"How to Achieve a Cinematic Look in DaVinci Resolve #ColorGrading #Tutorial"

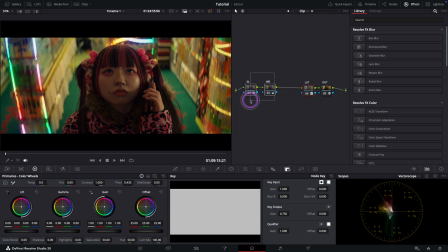What is bothering me a bit in this image is that her face isn't really standing out against the bright lights in the background. In other words, it's sitting a little too much in the shadows. So, in the next note,
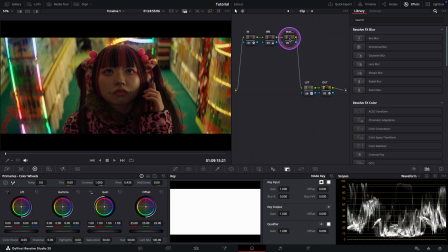I'm going to add a bit of midtone contrast to help her feel more present in the frame. I'll use the primary wheels again for this. Let's toggle it on and off.
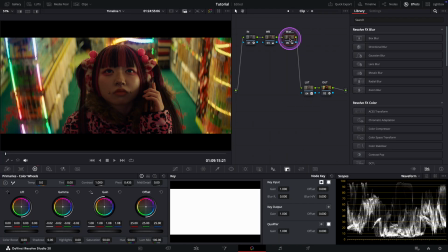Yes, subtle but definitely an improvement. In the next note, I'll bring her face up even more by using a mask. And here, I want to give you a very important tip. A lot of times people create a mask around the subject's face
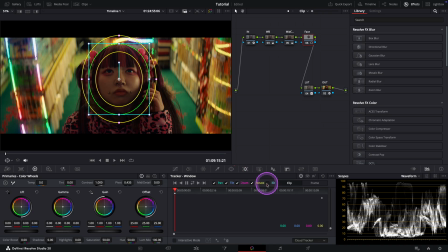and then soften it a bit and then track it, of course. And finally, they use the gamma wheel to open it up. just like this.
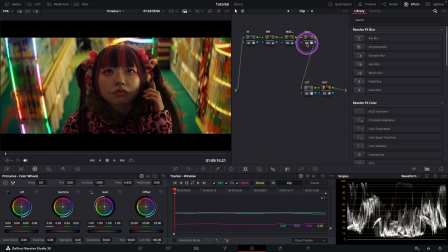Perfect. As you can see, it does the job. But the problem is that Gamma lifts not only the highlights on her face,
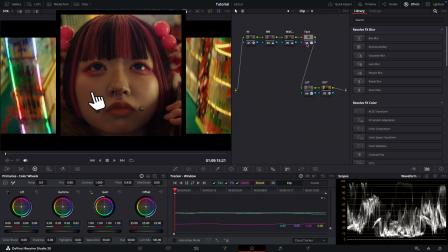but the shadows as well, which of course makes the face feel flatter than it should.
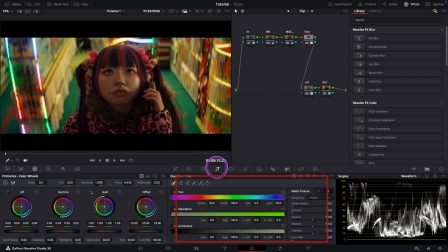So instead, what we can do is exclude the shadows from this adjustment by using a qualifier. I'll first soften the low edge and then bring it up to exclude the shadows, just like this.
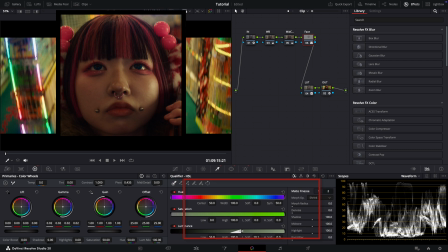Beautiful. Let's check it.
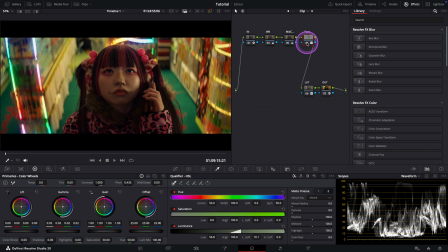Yes, as you can see, we've lifted the face more while still maintaining shape, contrast, and natural depth. Now we can move on to the next note. In this note, what I want to do is sharpen the highlights a bit to make the image feel more filmic.
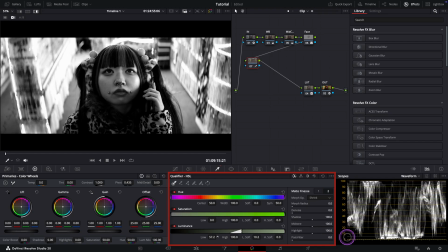For that, again, I'll use the qualifier to isolate the highlights first, just like we did in the previous note.
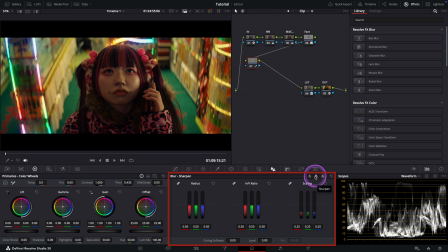Then I'll go to the sharpening controls. Let's increase the softness first. And now I'll lower the radius slider to sharpen the highlights. Great, subtle but very effective. Now, let's focus on her eyes in the next note.
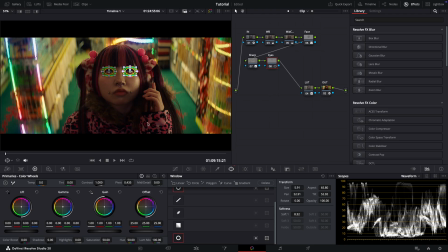I'll create two masks to isolate her eyes. Great, and then we'll increase the mid-tone detail slightly. This helps the eyes feel more present and naturally draw attention.
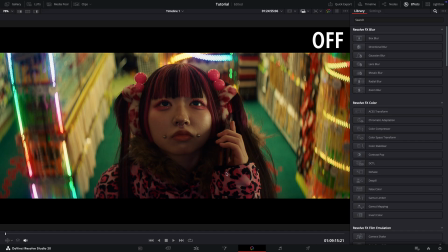Let's check it. Yes, it feels more alive and dimensional, as you can see.
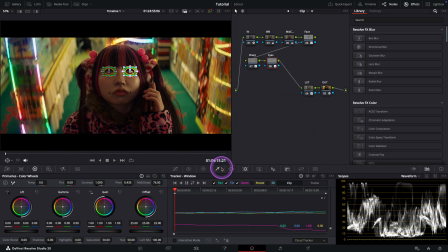And by the way, let's not forget to track the masks. Awesome. Now we can move on. Before we wrap up, I want to retouch the shadows a bit and cool them down for more color separation.
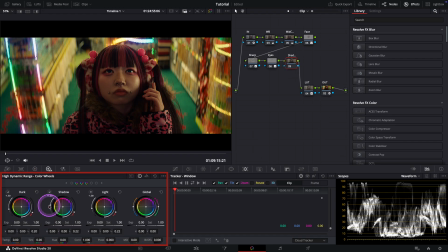For this, I'll use the HDR wheels. Let's start with dark. Okay, just slightly. And maybe shadows as well. Okay, I think this looks good.
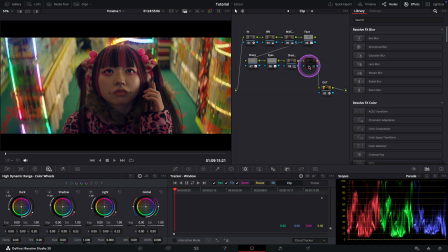Okay, let's check what we achieved. Here you can see what the LUT is doing to the image. And now let's look at all of our adjustments together. I love it.
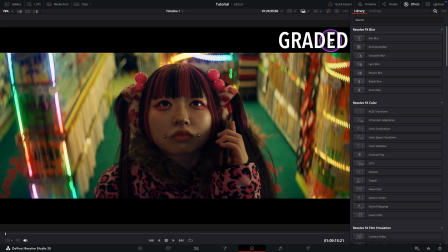We've taken a flat Rec. 709 image and added contrast, depth, and color separation, turning it into something more cinematic and intentional. And there it is.
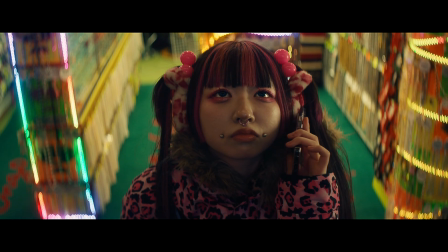If you like this breakdown, feel free to like the video, subscribe to the channel, and leave a comment.
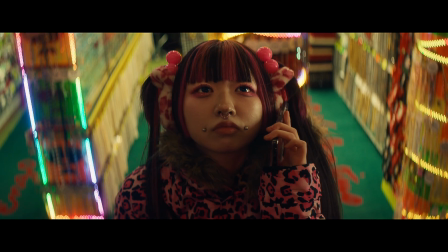It really helps. And don't forget,
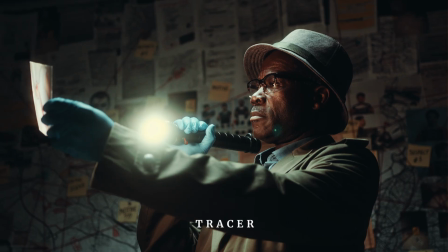liking the video and leaving a comment will also put your name into the giveaway for a chance to win my Volume 2 LUT collection.
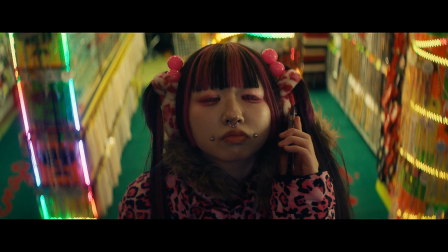As always, thanks for being here, and I'll see you in the next one.